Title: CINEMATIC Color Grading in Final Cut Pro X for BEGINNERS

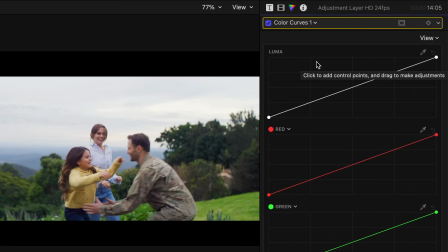In this case we don't want to affect the highlights or the shadows too much so we'll create contrast in between these areas known as the undertones and overtones.
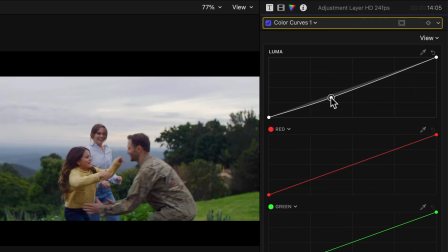I'll make a point here in the undertones and drag it down. This improves the density of the undertones but makes the image look a little too dark. So let's add another point in the overtones and drag it up. There, that looks nice.
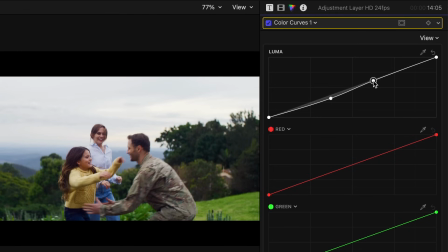Now we have much richer contrast and this gives us this signature S curve associated with film. Next I want all this green to look an ochre color like it's fall so to do that we'll add a hue vs saturation effect and use the hue vs hue curve to isolate the green range
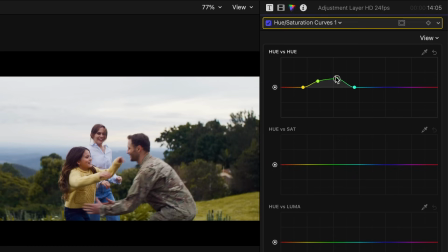and move the middle point up to introduce red. Then I would love the sky to have a bit of a teal tone so we'll move the blue range up too. Moving to the Huber saturation curve we'll bring the saturation in the greens up and the red and orange tones down so the skin tones look a little more muted.
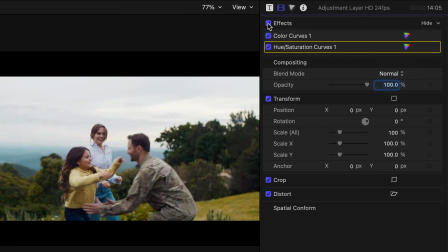If I toggle the grade off and then back on again you can see a big difference and what a great look this is. As a final touch I want to apply one of the LUTs from the 70 LUTs Master Collection which can download for free from Color Grading Central.
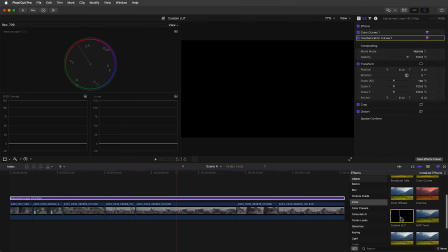Here's a link for them in the card above. To apply a LUT we'll apply a custom LUT effect to the adjustment layer and then click the drop down to select the drive LUT.
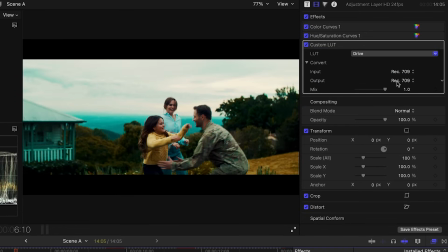Now at first it's too strong but that's okay because we can dial it back to taste using the mix slider.
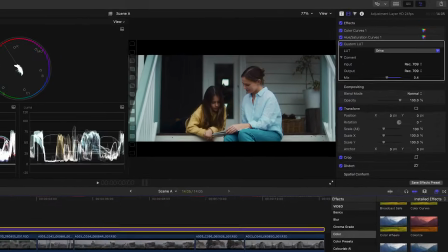The LUT gives us the finished look that we needed. Now let's play this whole thing back.
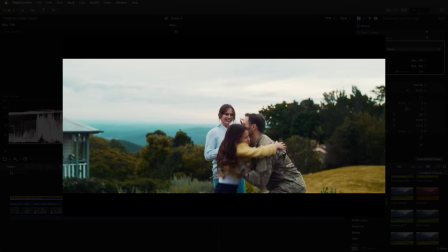This gives us a cinematic big budget look like it's from a movie. Now this is something that you can do on your own by following each of these steps. Now at the beginning I promised to reveal to you something really cool that makes getting a cinematic look even easier and faster. A shortcut to a big budget look is with Cinema Grade designed for filmmakers who want to achieve a high
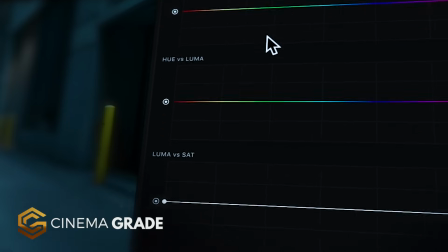end finished look in Final Cut but without getting lost in all the buttons and functions of the built in tools. And I think when you see how this plugin works you'll see how much faster and easier this is to getting a professional look without having to specialize as a colorist.
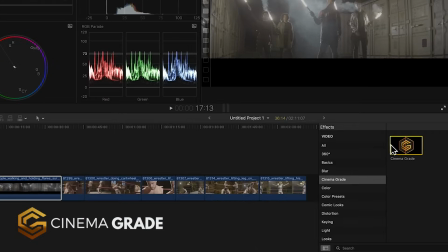To get started just drag it onto all your clips in Final Cut,
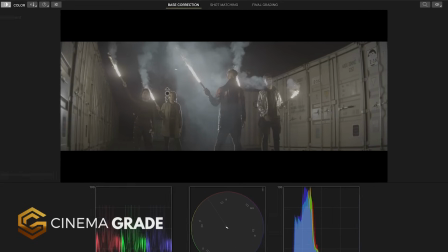launch the viewer and now you can grade right directly in the image in a big beautiful viewer by simply clicking and dragging.
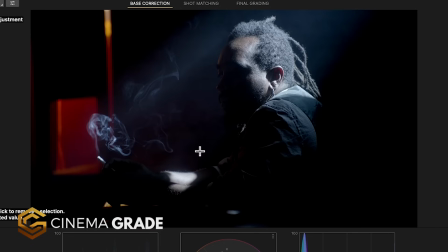Rather than having to know what shadows are and what slider to reach for you can just click on the dark areas and drag up to restore detail.
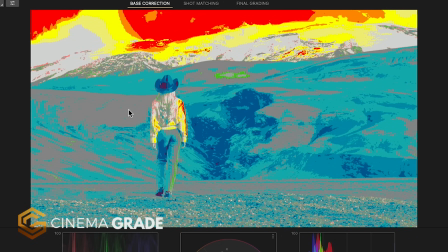Turning on the false color view you can see blown out or clip detail in the highlights shown as red,
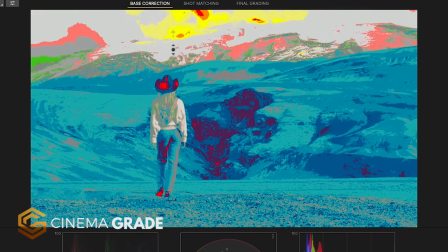so you can simply just click and drag down to recover the detail in the bright areas.
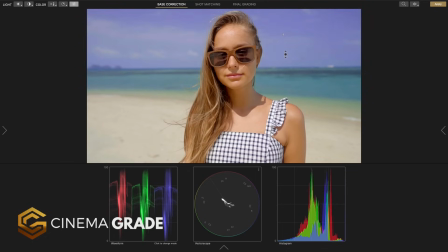Changing colors can be done easily by clicking and dragging to change the color of the sky, reducing the color to nothing, or darkening and lightening it.
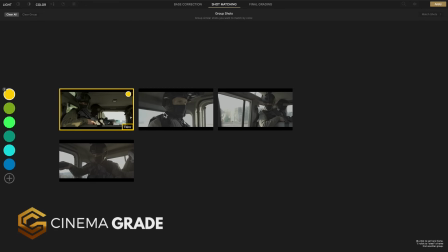When it comes time to matching shots you can group them together with the first clip selected being your hero shot and then in the shot matching
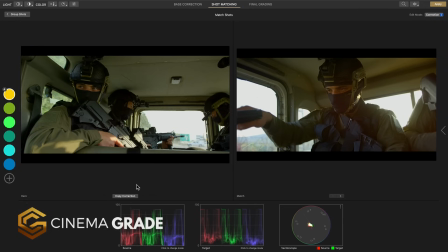view you're able to copy corrections from the hero clip to the other clips in the group and further refine them in the side side by side viewer.
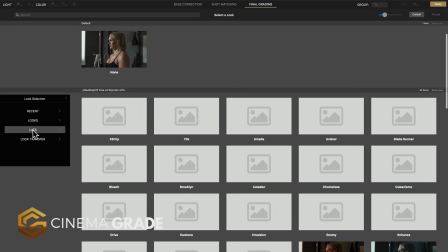In the final grading page you're able to apply a final look grade with the tools and get real time
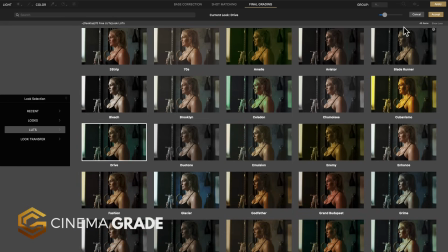previews of LUTs as thumbnails rather than only seeing them from a list in Final Cut.
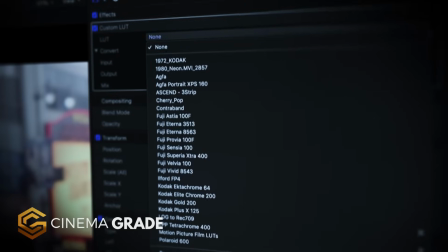This is a huge drawback in Final Cut that you're not able to see what they actually do until applying them. If you'd like to learn more about Cinema Grade that's purpose built to get a high-end cinema look three times faster you'll find a link for it in the description below. Well I hope this crash course makes a lot of sense and makes a difference in the look of your films. Be sure to subscribe and hit the notification bell to be notified of our next tutorial. Let's make cinema quality video.